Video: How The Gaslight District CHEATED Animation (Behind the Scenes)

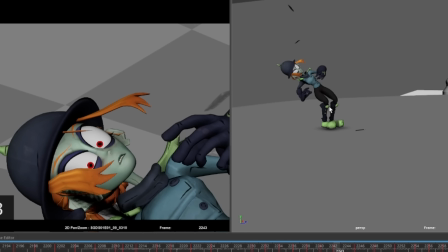But what about when the camera isn't stepped? Well, what we have to do is
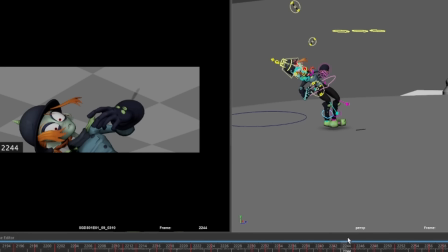animate the character with the camera so they stay in the same spot even as the camera moves.
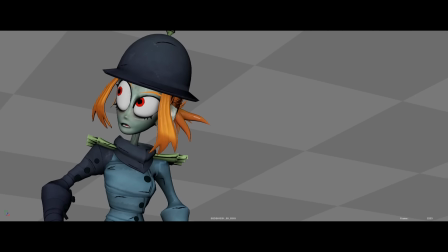Because what it would look like otherwise is the character moves forward, but then they stay still, but the camera's still moving. So they would basically take one step forward,
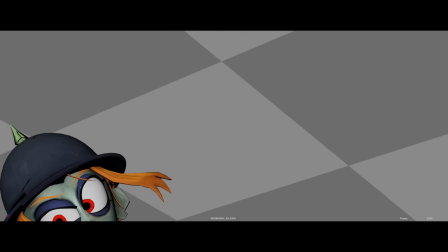one step back, 2 steps forward, 1 step back, 2 steps forward, 1 step back, that sort of thing.
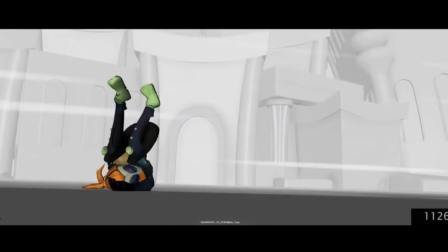All right, we'll look at this whole bit all together.
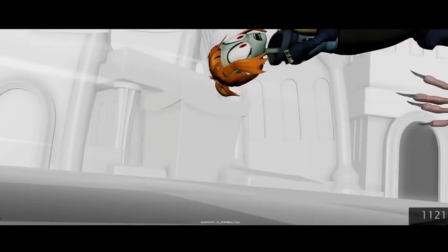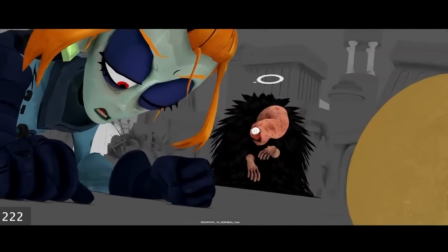Really fun stuff.
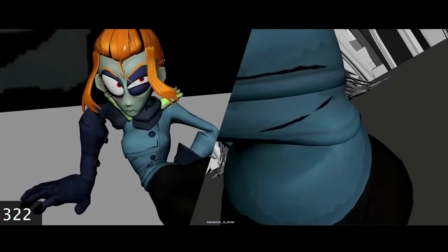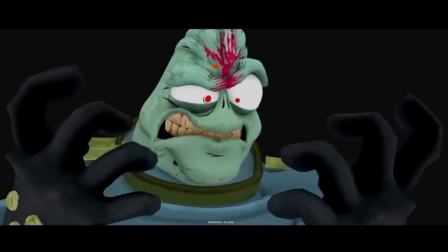And then I really liked that moment with Ken there.
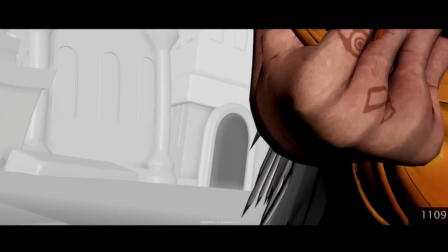Let's start with this first shot. Really fun, and I'm glad I got assigned it.
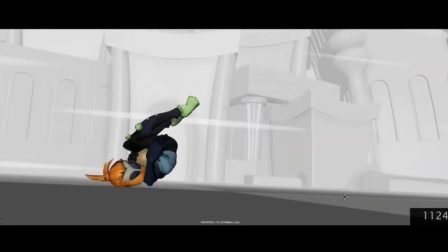I love doing stuff like this. It actually reminded me of the fight animation I made in 3D,
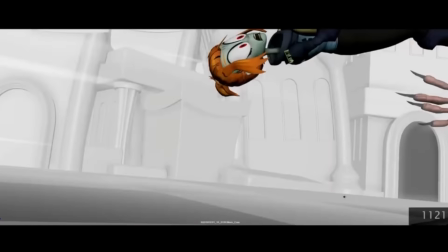just from a different angle, where characters, launched and they bounce off the ground.
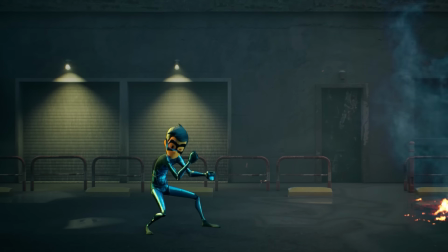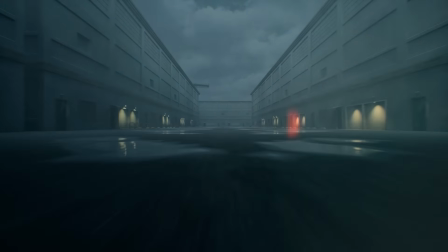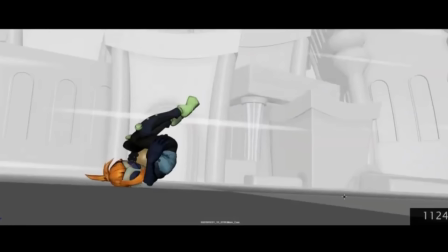Same thing here with, making sure everything looks right to camera.
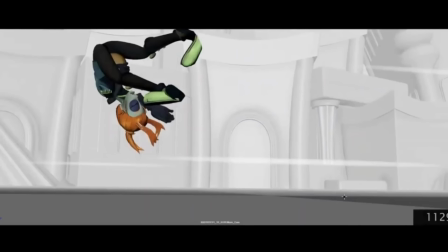And then character isn't stepped, so I gotta make sure they move alongside the camera so they're not strobing.
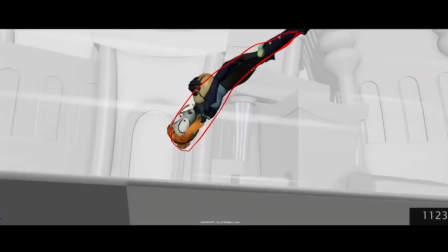Silhouette-wise, right, we're trying to... I did an earlier pass of this, and it sucked.
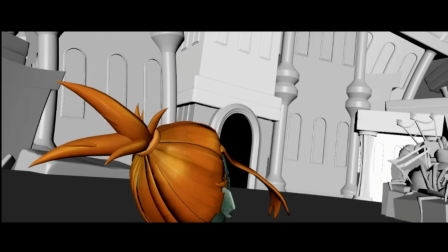It really did suck. Let me try and find it. So here's was the beginnings of a different attempt, right?
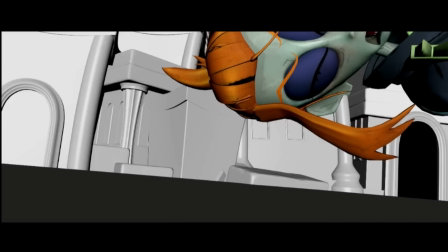I didn't make it very far before I realized, this isn't working.
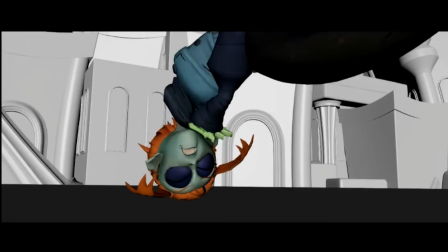I wanted to try and get her sort of close to camera to try and create some depth and have her sort of roll across the ground.
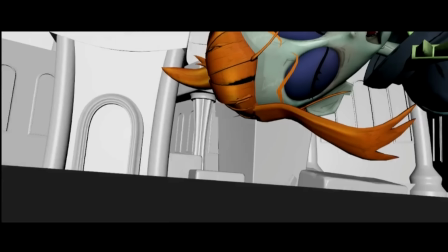But to me, it kind of just looked like she sort of swirls like she's in a washing machine.
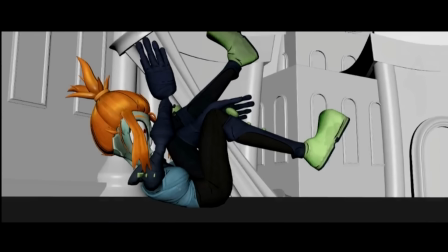It didn't work for me.
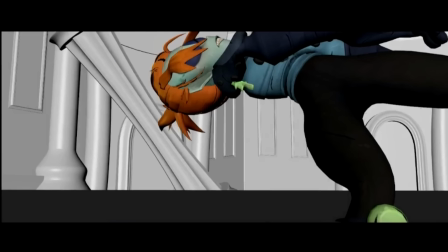I didn't quite like it and decided, I'm not gonna continue on with this pass.
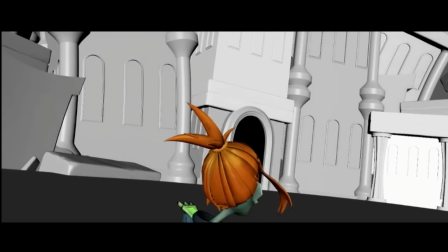Maybe it could have turned into something, but I don't know. So what we got, this one is where she's further back, right?
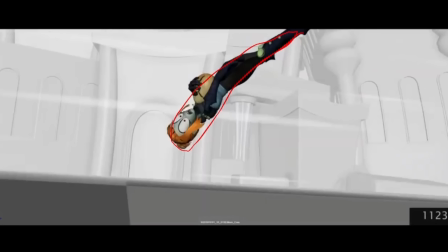And we can clearly see her silhouette sort of changing, right? This would be sort of her stretch frame.
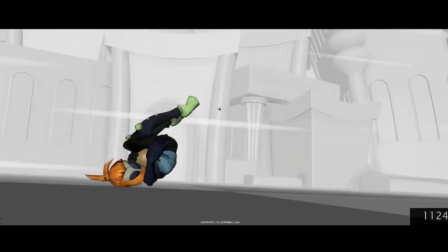Even though her body isn't physically stretched out, what we're looking for is a sort of change in the sort of general outline.
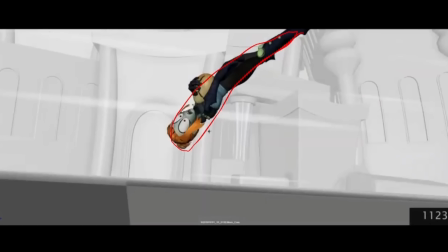And this I would treat as her squash and stretch frames.
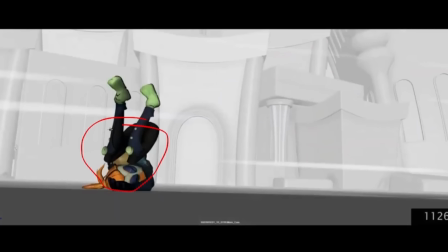For animators, familiar with the bouncing ball or doot, and then she takes off.
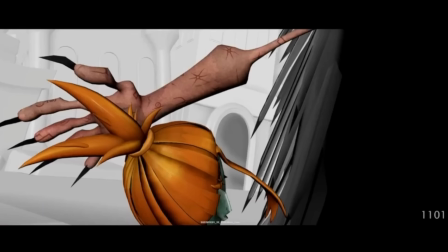Yeah, and so this was just fun to sort of work out and
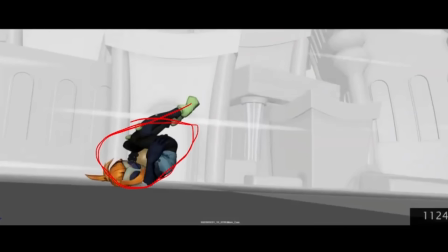do straight ahead animation for the most part.
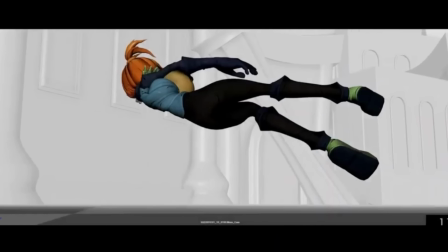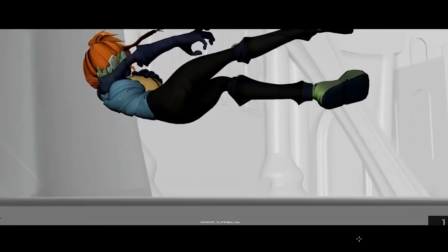And then what I did here, to try and really make the impact feel heavier,
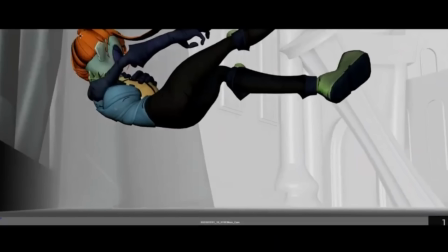is I tried to keep her a kind of good distance away from the wall that she's about to hit. So I had her slow down around here, you know, her spacing gets smaller. And she sort of settles into this pose right before, boom, she just suddenly pops over.
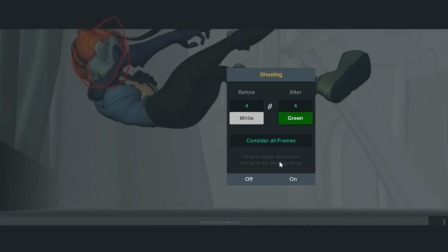So like she's here. Let's put on our onion skin, and then she's all here.
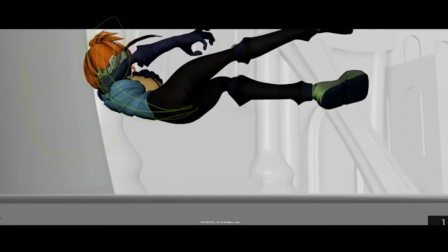Right? Really small spacing here. She's just like sticking in this area for a while and then pop.
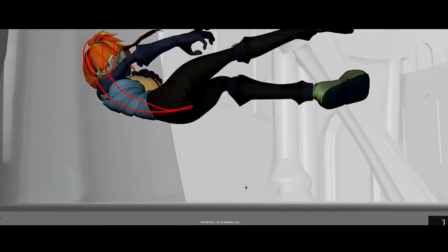And hopefully it worked out. I like it, and it's just really big spacing.